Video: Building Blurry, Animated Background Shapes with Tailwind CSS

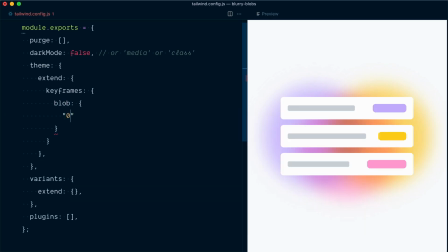And so we'll have a first keyframe for the 0% step.
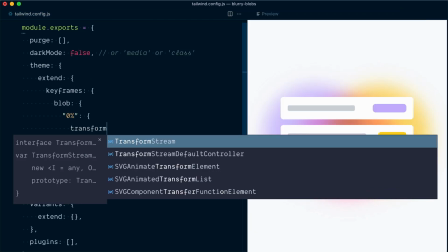And we're going to apply a transform, which is going to be scale of 1.
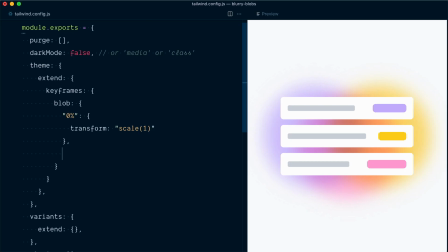So it's the default scale for the starting point. Next keyframe will be at 33%. Once again, transform, and this time we'll overshoot a little bit, so scale 1.1. Let's duplicate this, and at 66%, the transform scale will be 0.9.
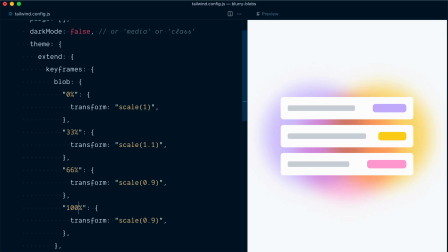And one more copy for the 100% step, and there we'll go back to scale 1. So that's only one part of our animation, but let's start with this. And now we need to also extend the animation object, which we can also call blob.
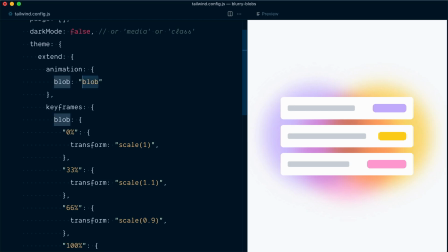And here we're going to use the blob keyframe. So this here is referencing this blob keyframe animation. And our animation will go over 7 seconds and it will loop over and over with infinite.
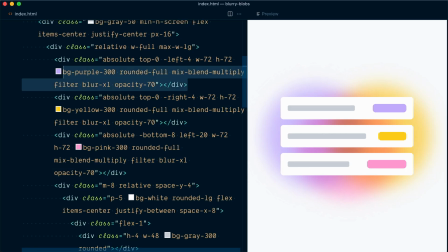Okay, let's go back in our HTML. And for our first shape, the purple one here, we're going to add this animation.
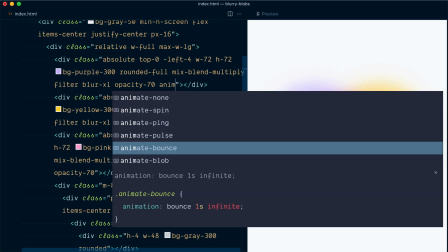So we should now have an animate blob animation. And yep, here it is. So let's see what happens.
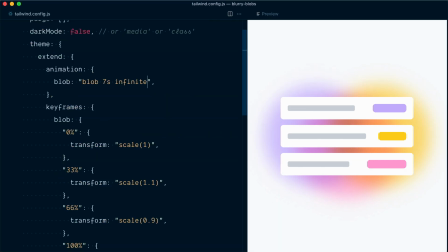So now if you can't see it because it's quite subtle, let's go here and make it loop faster. So maybe over 4 seconds. And we'll also transform to 1.2 and 0.8 to make it a little bit more drastic. All right, and now you can see it properly. So you can see it's moving outside and then back in.
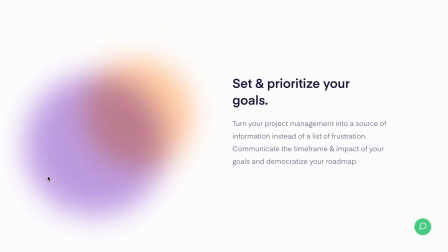Back in the original design, you can see that the shape doesn't just scale up and down. It also slightly moves up and down, right and left.
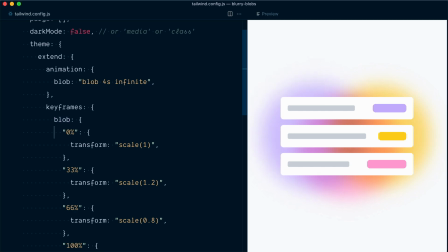So let's add a little bit of translate to our keyframes. So we'll compose this with scale. For the first step at 0%, we will start with translate 0 pixel and 0 pixel. At 33%, let's also add a translate. And here we'll move by 30 pixels and minus 50 pixels.
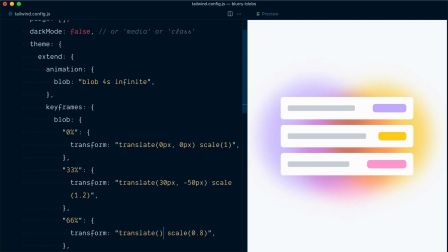At 66%, we will go with minus 20 pixels. And let's go back up to 20 pixels. And to close the loop here, we're going to go back to zero with translate 0 pixel, 0 pixel.
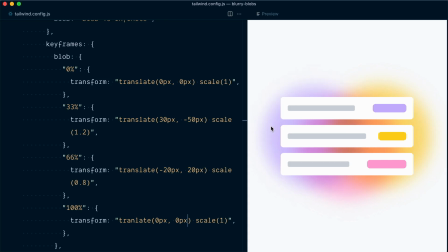And now you should be able to see that our purple blob is kind of moving up to the right at the start and then back down. So that's a little bit too quick and too drastic. So I'll go back to what I initially had before updating the demo to 7 seconds.
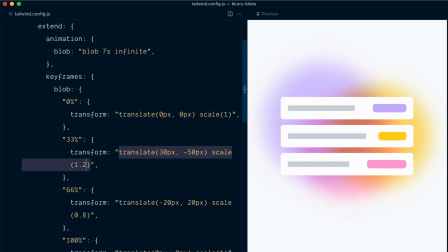And we were only scaling to 1.1 and down to 0.9.
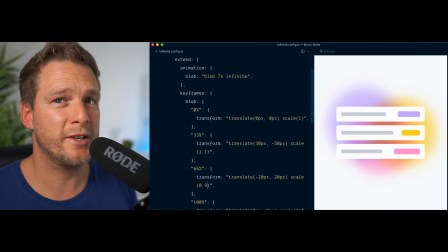And that's going to give us a more subtle and smooth movement, which is what we're after here. We don't want to drag attention too much. We want to bring a little bit of delight, but not make it obnoxious and eventually distracting.
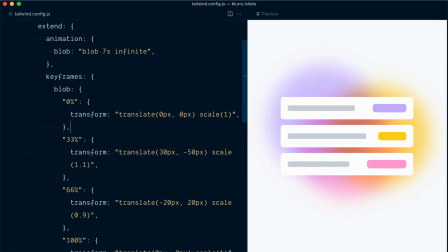All right, very cool. So let's go and apply this blob animation to our two other shapes.
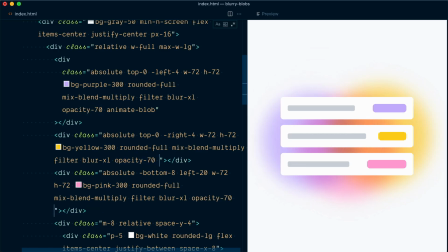So I'll select this one and the one below and also add animate blob. And so now all our shapes are moving exactly at the same time in the same direction, which looks a little bit silly.
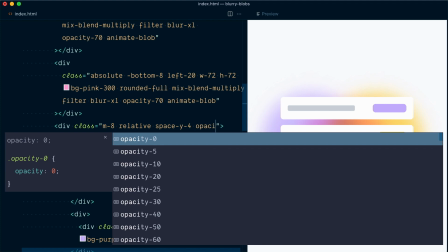Let me just come here and make our UI transparent once again.
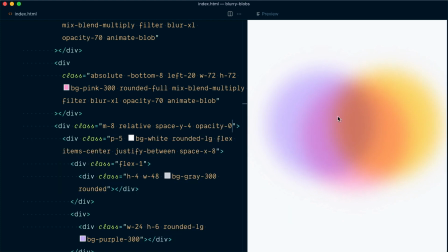And as you can see, we're completely losing this blend of colors because everything moves as a block.
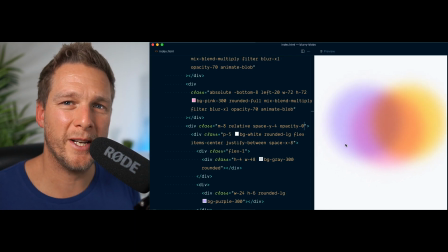Okay, here we could create different keyframe animations with different translate property values. But I think a simple trick that should work is to delay the animation between the different blobs.
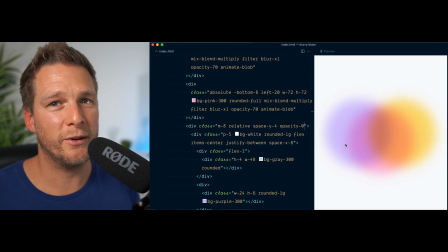So we're going to keep the same animation and we're going to apply a different delay at the start. So the loops are out of sync and the shapes look like they're moving individually. What we're going to do is create some simple animation delay utilities in our CSS file. And that's going to allow us to delay any animation that we want. I will come in our Tailwind CSS file.
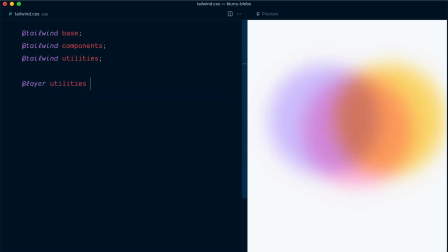I'll open at layer utilities block. And we want to apply animation delay. So let's go with animation delay and go 2000 for 2000 milliseconds or 2 seconds.
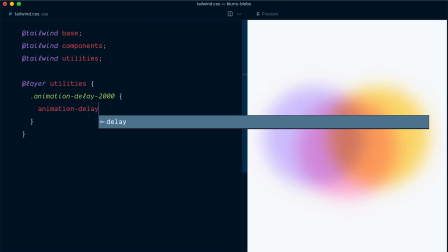And here we're going to target the animation delay property and apply 2 second delay.
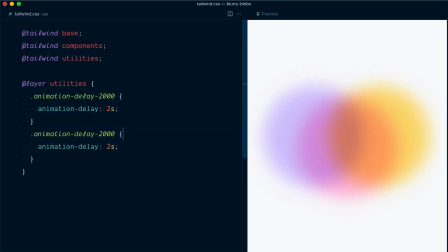And let's do another one for maybe 4 seconds. So animation delay 4000 and 4 seconds.